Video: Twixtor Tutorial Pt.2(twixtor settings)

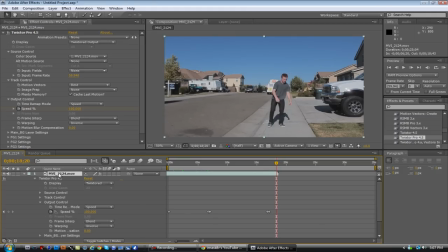4:06 To fix that, all you have to do is right click your video, go to time,
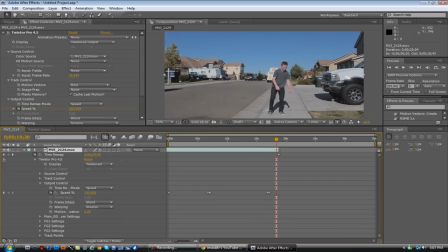4:10 enable time remapping, and just pull the clip out, and now it keeps going. I go up for another jump, and say you wanted to Twixtor two parts. All you would do is set another keyframe at 100 to make sure it stays along the lines, so it stays at 100, and I want it to Twixtor again right there.
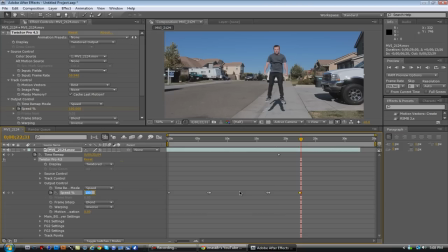4:30 Because this clip is so crisp with the shutter speed being at 4000, I can go down to 1% and it won't have any warp. You may have warp, and the trick to not getting warp is to make sure everything in the entire video is in focus,
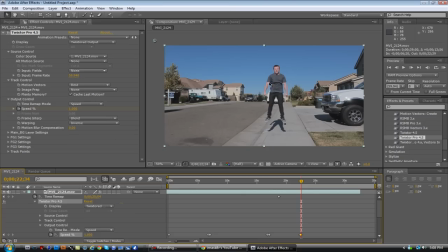4:46 to make sure that the movement in the video isn't too much. Like doing skateboard tricks, like a tray flip or something like that, you can't Twixtor down to 1%.
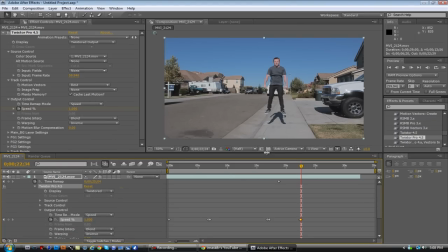4:55 It's going to be warpy every single time, unless you have a camera that records it like 1000 FPS. This only records at 60, so there are limitations. So you have to do simple movements. I dropped it down to 1, and that's really slow. It doesn't even look like it's moving.
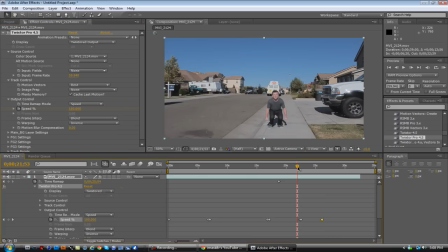5:09 So I'm going to ramp it up to 5. So it starts at 1, but it goes up to 5. You can see it start to move. And then I want it to come back up to 100 on the come down. So it's slow and slow. Hits the ground and walks away.
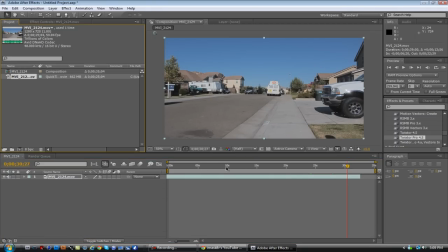5:28 And that's basically it. And to make the clip look a lot better and not look so plain like you're just slow-moing something, you can add a color correction. And I do my color corrections in Magic Bullet Looks, and I have a couple presets that I've made.
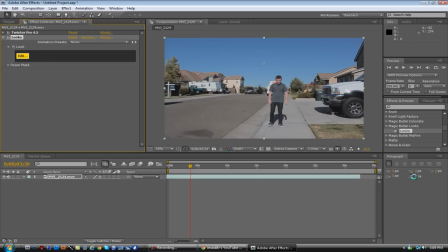5:42 All you do is add looks, hit edit, and then when that opens up,
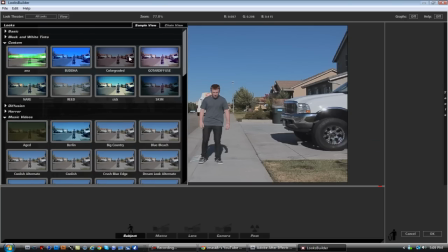5:50 go to just either make your own or just,
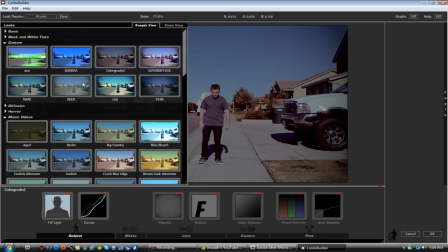5:54 I mean, I could probably make a preset package, but I'm just gonna throw on a preset for right now just for the sake of the tutorial.
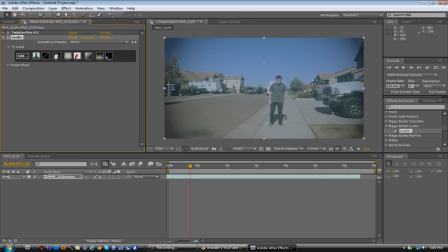6:04 So I'll use this one. It makes it have a little faded look, more vintage. Then I always type in levels and try and crush the blacks for that filmy look. So just like that.
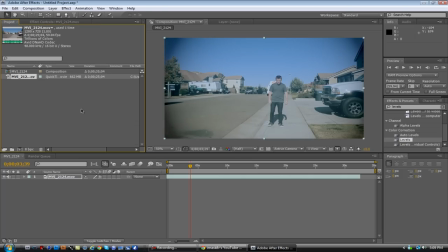6:22 And then another thing you could do to make it look even more like a film or a cool effect is add a crop.
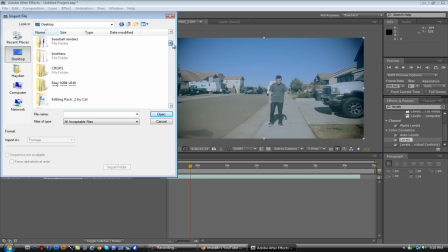6:30 And there's different sizes of crops, and if you don't know why you're putting it on, don't put it on. Call of Duty edits aren't supposed to have crops, so they're not meant for Call of Duty.
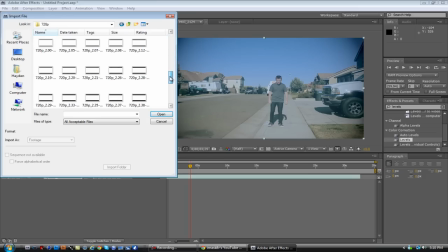6:43 And basically I use a widescreen crop. It's one of the most commonly used one, a 2.39 and 2.55.
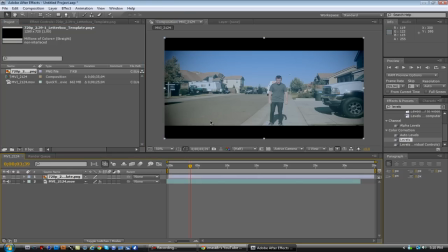6:50 I use a 2.39 for this one. And it's the PNG file, so you can just drop it on top and it has an alpha channel in the middle. And I didn't do this in the actual video, but another thing you can do, because now that you have this crop, you can make it look like you added movement with the camera.
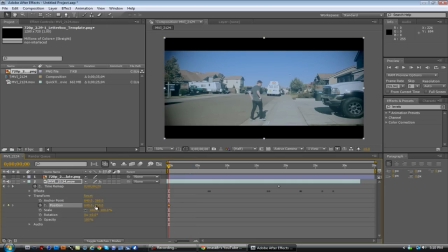7:09 So what you're going to want to do is hit position, and say I want it to start right here. Go up to the point right before I jump, and then just move the position up. And what that does is,
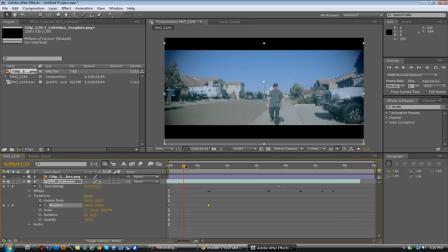7:24 looks like you have like a dolly or a tripod that's just scrolling up slowly as you're getting ready to jump. And it just adds a little bit more of a filmy effect. I don't know how to explain it other than a film effect.
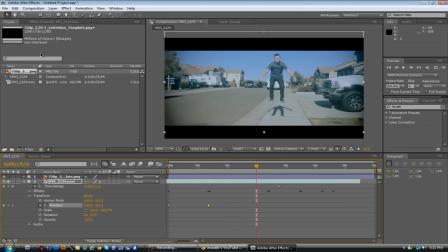7:41 And basically that's it. If you film in 1920 by 1080, you can do the same thing. Change your composition to 1280 by 720 and you can do the same thing, but move it from side to side, which is also really cool. You can make it look like an artificial dolly. But that's basically it.
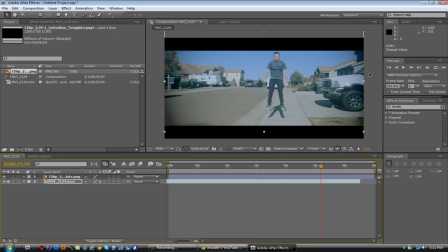8:00 The third part is going to be how I got the wide angle and how I got the whole truck in
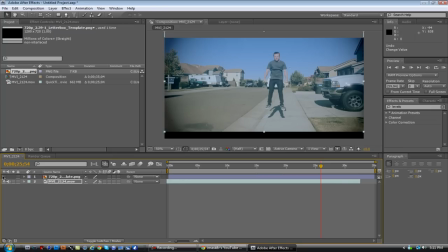8:05 frame when the actual video itself is just like this.
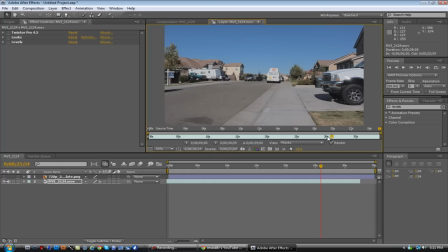8:10 This is the whole video. So, look forward to part 3. It's coming next. Late.